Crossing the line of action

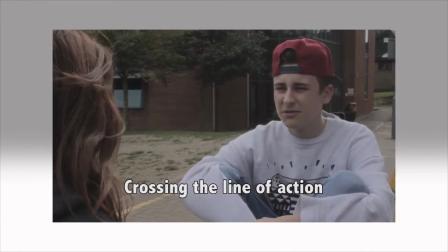Hello folks and welcome back. In the last video we discussed what can happen if you cross the line of action when filming a dialogue scene.
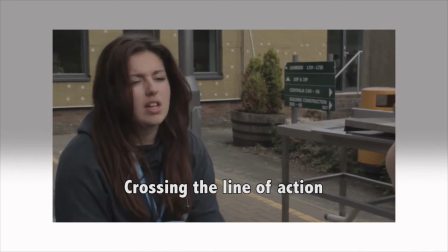Here I'm going to show you a quick method for crossing the line of action while still maintaining
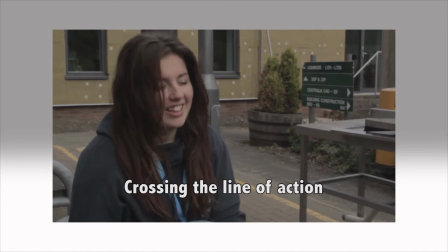a good sense of screen direction and clear eyeline matches between the performers.
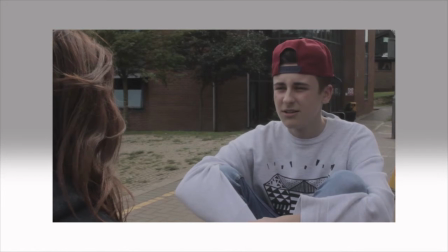If we look at this clip here, we've got a simple shot of two people having a conversation.
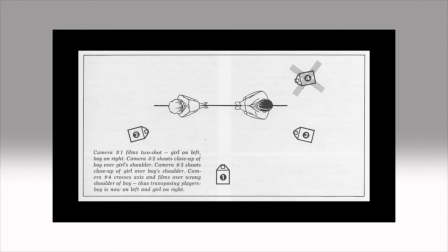Usually, if we're sticking to the 180-degree rule and staying on the established line of action, we wouldn't cross over the line and place a camera here. However, there may be occasions in filmmaking where you might need to.
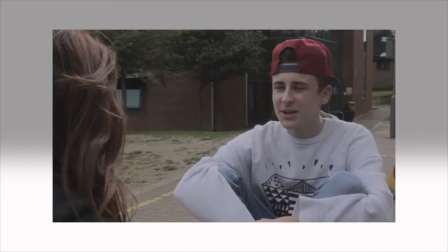Let's imagine that the director needs to film the conversation this way because something important visually is happening in the background here, whilst the two characters are talking. However, after a few exchanges between the performers, the director needs to show something that is happening in the background to the right of the man here.
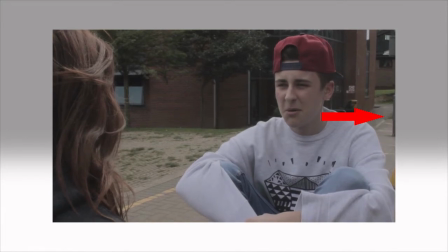Because the scene is set up this way, we can't cross over the line to the left of the woman and point the camera in this direction,
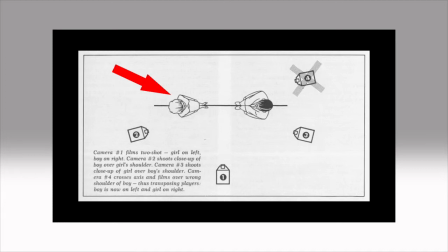because it means crossing the established line of action. There is a way around this.
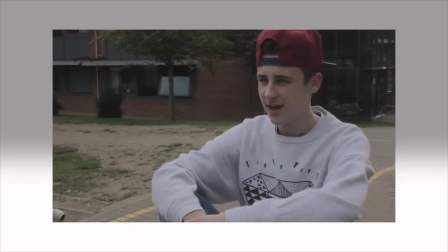If you film the man and slowly move the camera over the line behind the woman, you can now point the camera over the left of the man's shoulder.
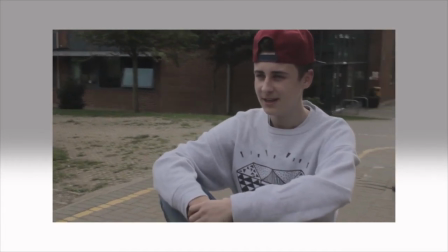And then you can see what's important in the background.
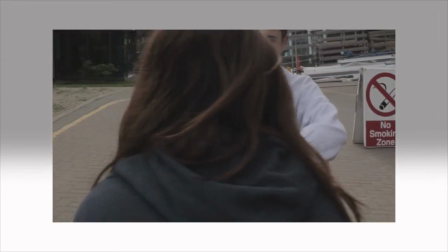Because we took the audience with us over the line of action without editing or cutting away during the move, they felt comfortable with the move visually.
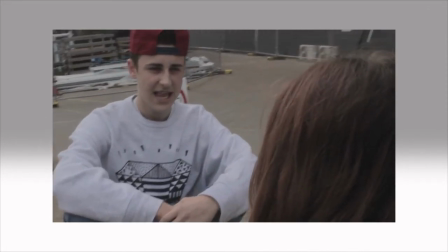A new line of action has been established,
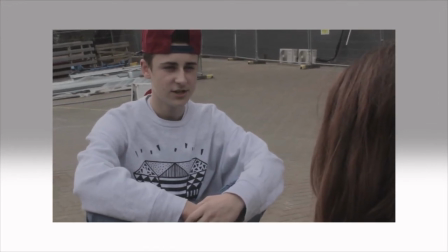and we can now restage the opposing shot of the woman and carry on the conversation on the other side of the line of action.
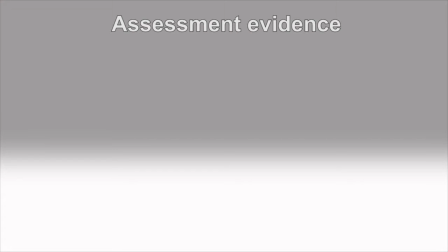For assessment purposes, I'd like you to study the bathroom scene between Jack Torrance and Grady in Stanley Kubrick's The Shining.
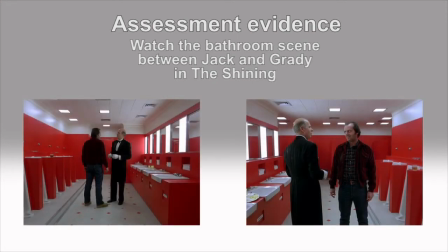In the first half of the scene, Kubrick crosses the line of action.
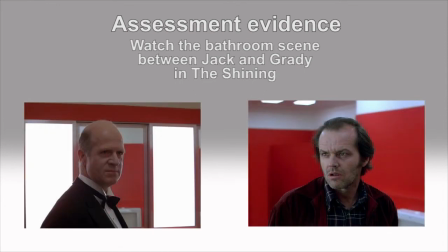In the second half, he stays on one side of the line of action. How and why was he able to cross the line of action in the opening half of the scene without disrupting visual continuity?
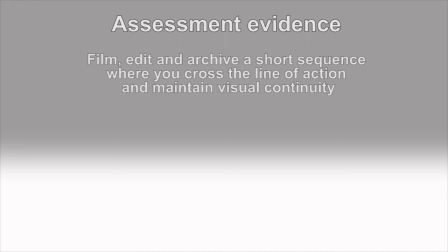It would also be worth filming, editing and archiving a quick example of crossing the line of action for later assessment purposes.